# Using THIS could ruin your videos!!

We're often told to film using a log profile, but do we always have to?
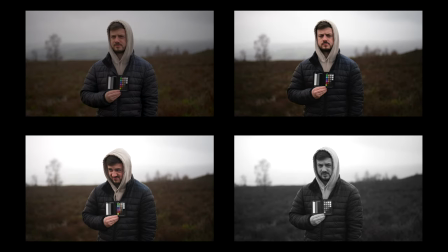[0:05]
Cameras include lots of preset picture profiles for us to use. So in this video, I want to find out if we can get a professional-looking image without using log,
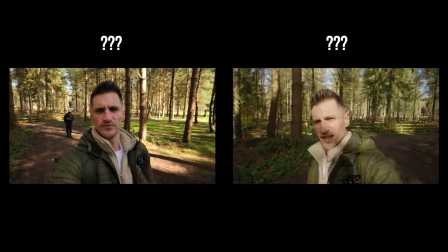[0:13]
what are the differences between standard picture profiles and log, and the benefits and limitations of both to make sure that we get the best image possible.
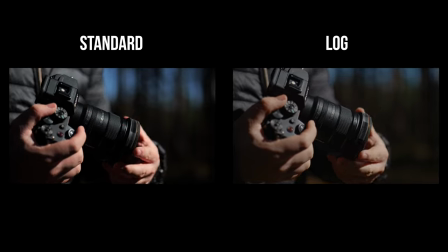[0:19]
So by the time you finish watching this video, you'll know exactly when to use log or a standard picture profile,
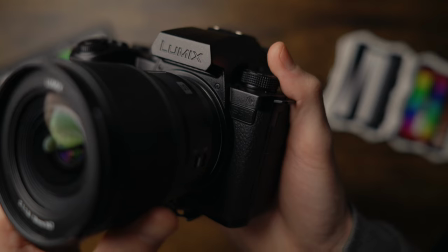[0:25]
and ultimately you'll have a colour grading process and results just like the pros. Now I'm using the Lumix S5 Mark II X camera but I'm keeping this video very generic and universal so whatever camera you have the principles are going to be pretty much the same.
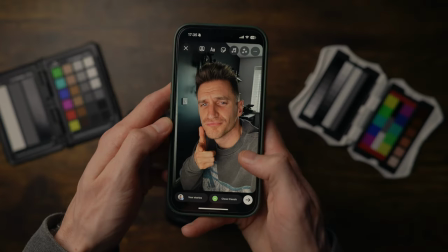[0:39]
These are the standard picture profiles, think of them as Instagram filters.
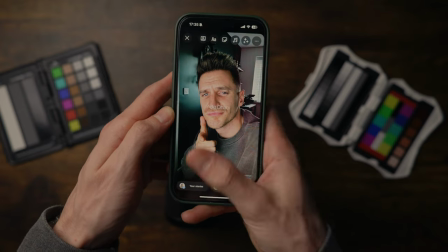[0:43]
They already have a style and colour and contrast applied to your video as you capture it.
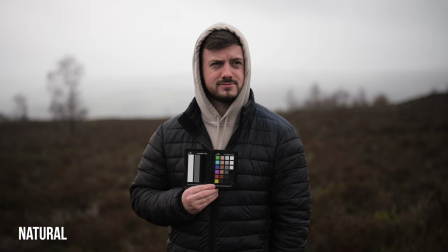[0:48]
So the image is pleasing and usable without any editing. This is great for beginners or people that don't want to spend a load of time colour grading and just want to film a video and upload it very quickly. But the problem is, if you want to alter how it looks, you're very limited. Now, I'm going to tell you why and show you some examples in a bit.
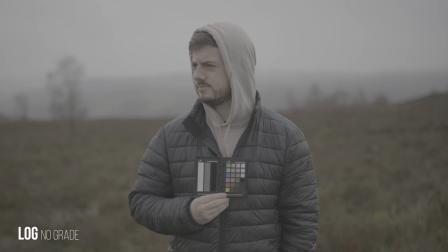[1:03]
Now, a log profile doesn't have a preset color and contrast already applied, so it looks very flat and gray.
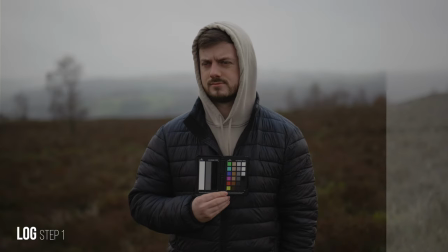[1:09]
This is because it captures more information and dynamic range. So you can alter the contrast, the saturation, and even the colors to make it look just the way you want it.
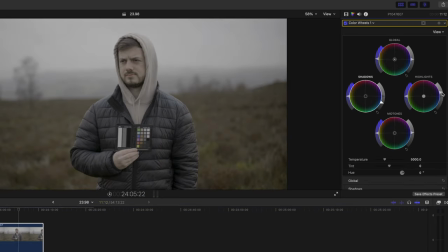[1:18]
Now, you can't just jump into editing log footage by adjusting the contrast and saturation.
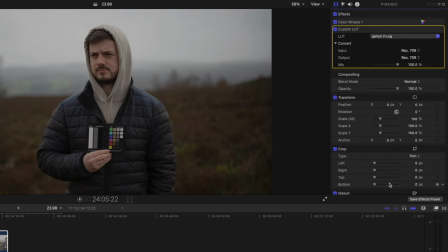[1:22]
It won't work. You have to add what's called a conversion LUT first before you start doing anything. Now I've put a link in the description to the ones that I use, highly recommend them. It's super easy so don't be put off by this explanation. All it is is a case of drag and drop onto your footage and that's it and then you can start your colour grading process. So the downfall of using Log is that colour grading is a skill. If you haven't done it before it can be quite daunting but throughout this video I'm going to drop some hints of how to do it and it can be quite time consuming.
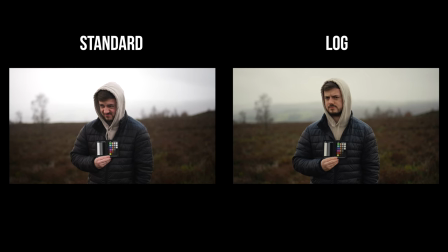[1:50]
So you'd think if you want a faster workflow use a standard picture profile, if you want more flexibility and control over your colours, use a log profile, right?
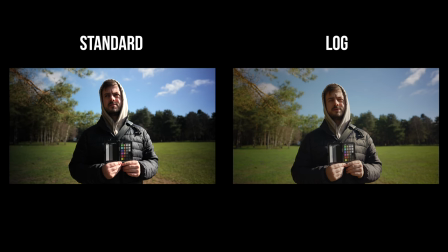[1:58]
Well, it's not that straightforward, unfortunately. Look at these two images. The standard picture profile on the left has much higher contrast.
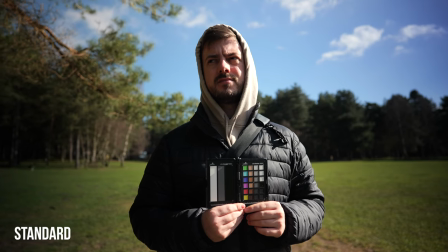[2:06]
The dark parts of the image look really dark, and the bright parts are very bright.
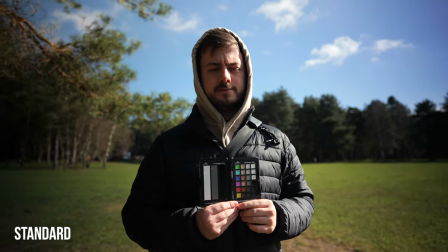[2:11]
Where the sun's hitting Danny Boy's face, it's way too bright and white, and there's no detail.
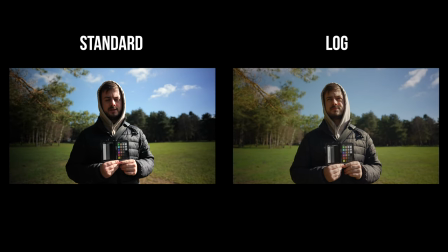[2:16]
You also can't see any detail in the shadows of his coat or in trees in the background now if i was to expose this slightly darker to retain
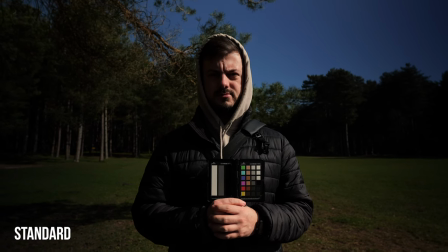[2:23]
information in the highlights i would lose even more detail in the shadows and some areas would be way too dark but the log image on
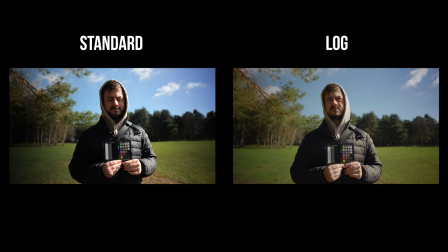[2:30]
the right looks more even there's more detail in the trees and the face isn't blown out anymore you can see all the color in the skin tones without it looking completely white this is because log has more dynamic range as i mentioned earlier and this extra detail leads a more professional image because once upon a time only expensive cinema cameras were capable of capturing so much dynamic range if in post i want to raise the shadows slightly
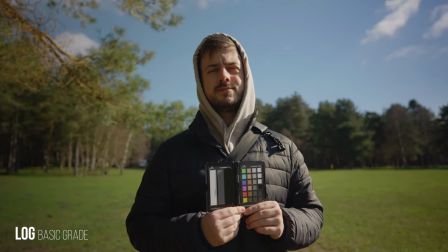[2:54]
so you can see more detail you can and the same goes for lowering the highlights but with a standard picture profile the image is pretty much what it
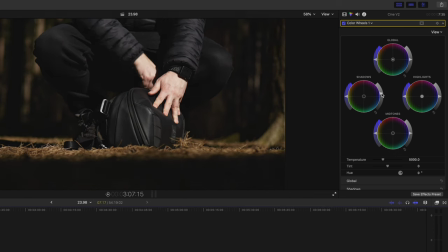[3:01]
is and there isn't much movement with the contrast as you can see if i tried to bring up the shadows everything just turns gray without adding the detail also having to grade a standard picture profile goes completely against the point of keeping things simple in the first place we don't want to touch
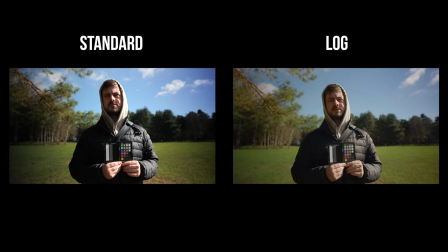[3:16]
any editing now in fairness this is a high contrast scene where there's a bright sky and then shady areas so in these high contrasty environments with a standard picture profile you have to expose perfectly but even then it's still difficult to get a pleasing and natural looking image because the differences between the
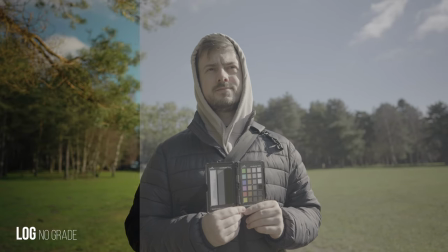[3:32]
lights and the darks are so drastic and it's hard for the camera to capture both so that's why i recommend in these instances to use a log profile.
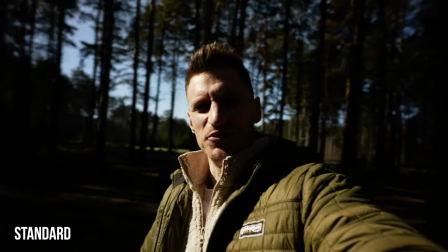[3:40]
So tricky.
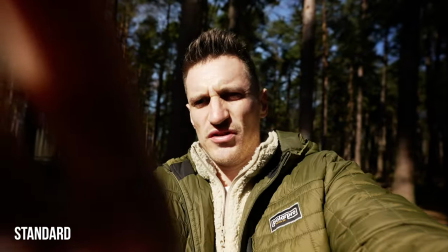[3:41]
If I was exposing on V-log, that's what I'd get my face exposure to look like, but I'm guessing that everything else is going to be way too dark.
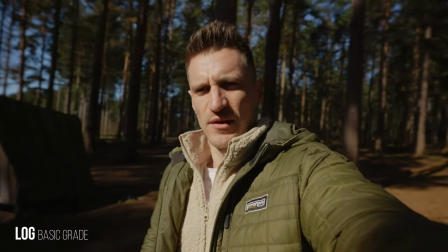[3:50]
Then this is V-log, exposing in the same way. You should see the more detail in the shadowy areas.
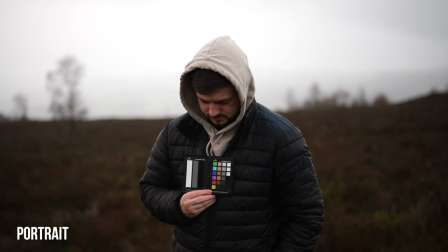[3:57]
Now on a less bright day or in less contrasty environments, the standard picture profiles are a lot better.
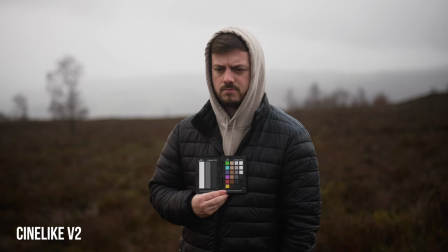[4:03]
So it's much easier to expose and you might find that using them on overcast days or using controlled lighting scenarios will work really well. What do you think Danny boy? Just have to go to plus two stops, maybe plus three and just hope for the best. In fact that's a good point actually because I did a video about exposing which you can see up here and a lot of people say overexposed by two stops or more sometimes and it just doesn't work for everything. if you did that on a day like this I mean it looked like that
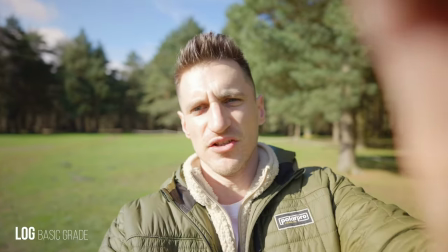[4:35]
and it's just not very nice you lose all your color or your contrast and it's harder to color grade so I don't recommend it for all every scenario
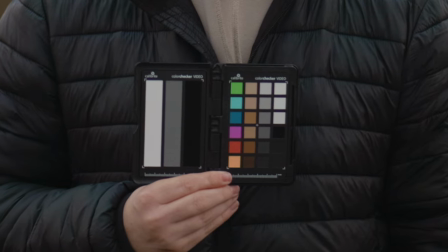[4:42]
with 10-bit log footage you can actually change the hue of the colors without making the image look blotchy and strange like 8-bit used
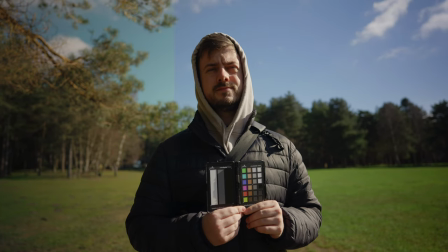[4:50]
to for example you can make this green grass look more yellow like it's autumn and make the blue sky look more teal and give things a little bit more of a style but can you do that with the standard picture profiles? I wanted to find out. Well, I mean, the answer is yes. It's as simple as that really.
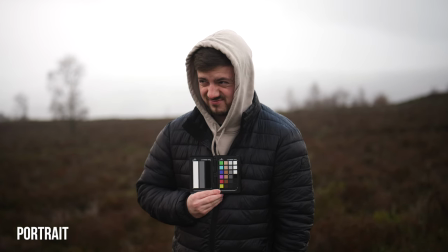[5:07]
Because it's 10-bit footage, you've got that flexibility of being able to stretch the colors more than you do on 8-bit. Where things get difficult with standard profiles is just the contrast. You don't have much flexibility there. The other thing I wanted to test was to see if the standard picture profiles were smaller file sizes so that a benefit could be saving space if you had a small memory card or if you didn't have much space left on your hard drives.
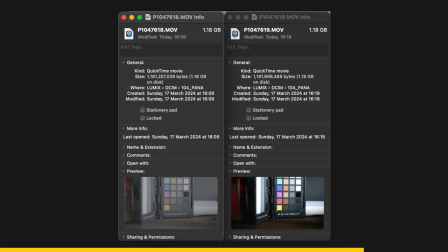[5:29]
I tested a minute clip and the file sizes are exactly the same because it's still 10-bit it's just the overall look that's different so there's not really any benefits there i've always used log for a long time just purely for dynamic range i always end up losing detail what about though someone who's just starting out and they're not comfortable with color grading cards on the table i never use log until i got my a7s3 and maybe a year after getting my a7s3 because shooting in log I never got the image I actually wanted out of it. I could never get it right. Because of experience with colour grading. And not understanding how to convert it.
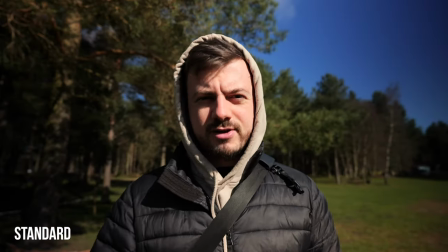[6:04]
So yeah, it was really daunting.
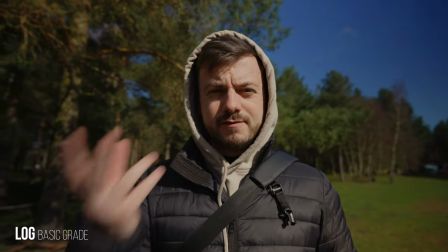[6:05]
However, once I'd learned how to expose log footage properly and not understanding how to use conversion LUTs to take it from log footage to Rec.709, it became a lot easier.
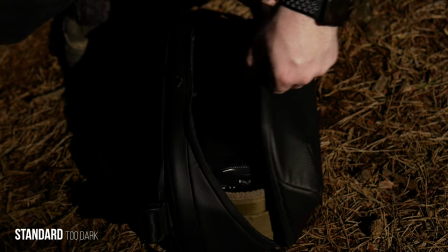[6:14]
So when you're putting a sequence of clips together, the exposure is different for every shot based on the angles, the environment, and what's in the frame.
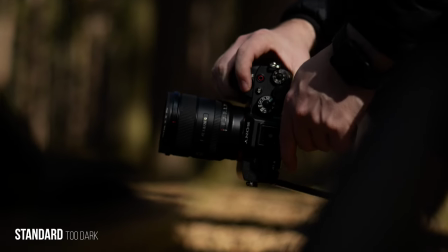[6:21]
So even though you may have exposed correctly for each shot,
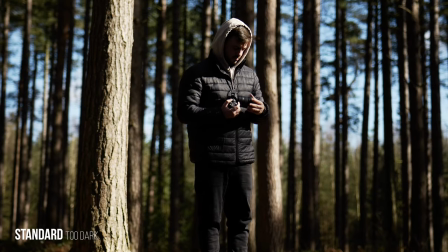[6:24]
you still need to tweak the exposure and the colors in post so that every clip matches up and isn't distracting for the viewer.
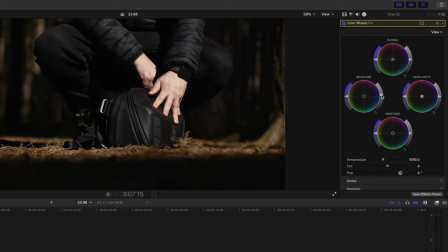[6:31]
And that means that even if you don't want to fully color grade, you still have to make some adjustments in post afterwards. So in that case, is it just worth filming in a log profile anyway? Now, this is what I would do.
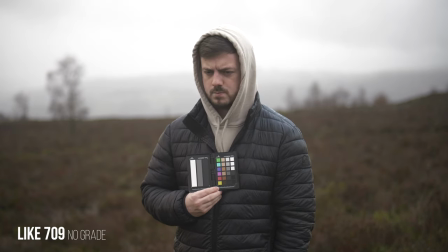[6:42]
Either use one of the flat picture profiles or a like 709 picture profile, which appear to have more dynamic range and less contrast.
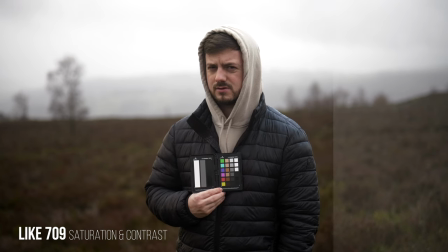[6:50]
Then just add your saturation and your contrast afterwards in post. Now, this is the simplest form of color grading because half the work's been done for you.
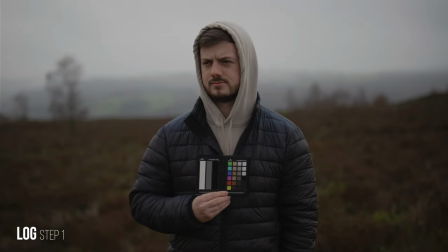[6:57]
Or film in log profile and just apply a rec 709 LUT on and then just make your adjustments after that point.
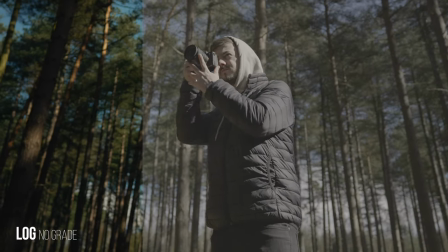[7:04]
And really, you're only adding one more step to the process, just a drag and drop. And I think that's worth it.
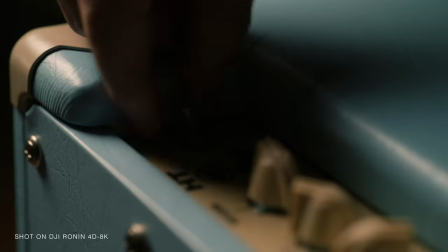[7:09]
And the thing is, color grading doesn't have to be as complex as it sounds. And I myself like to keep things super simple and crack on with it, really. I like to work as quick as possible. And I'm not very technical.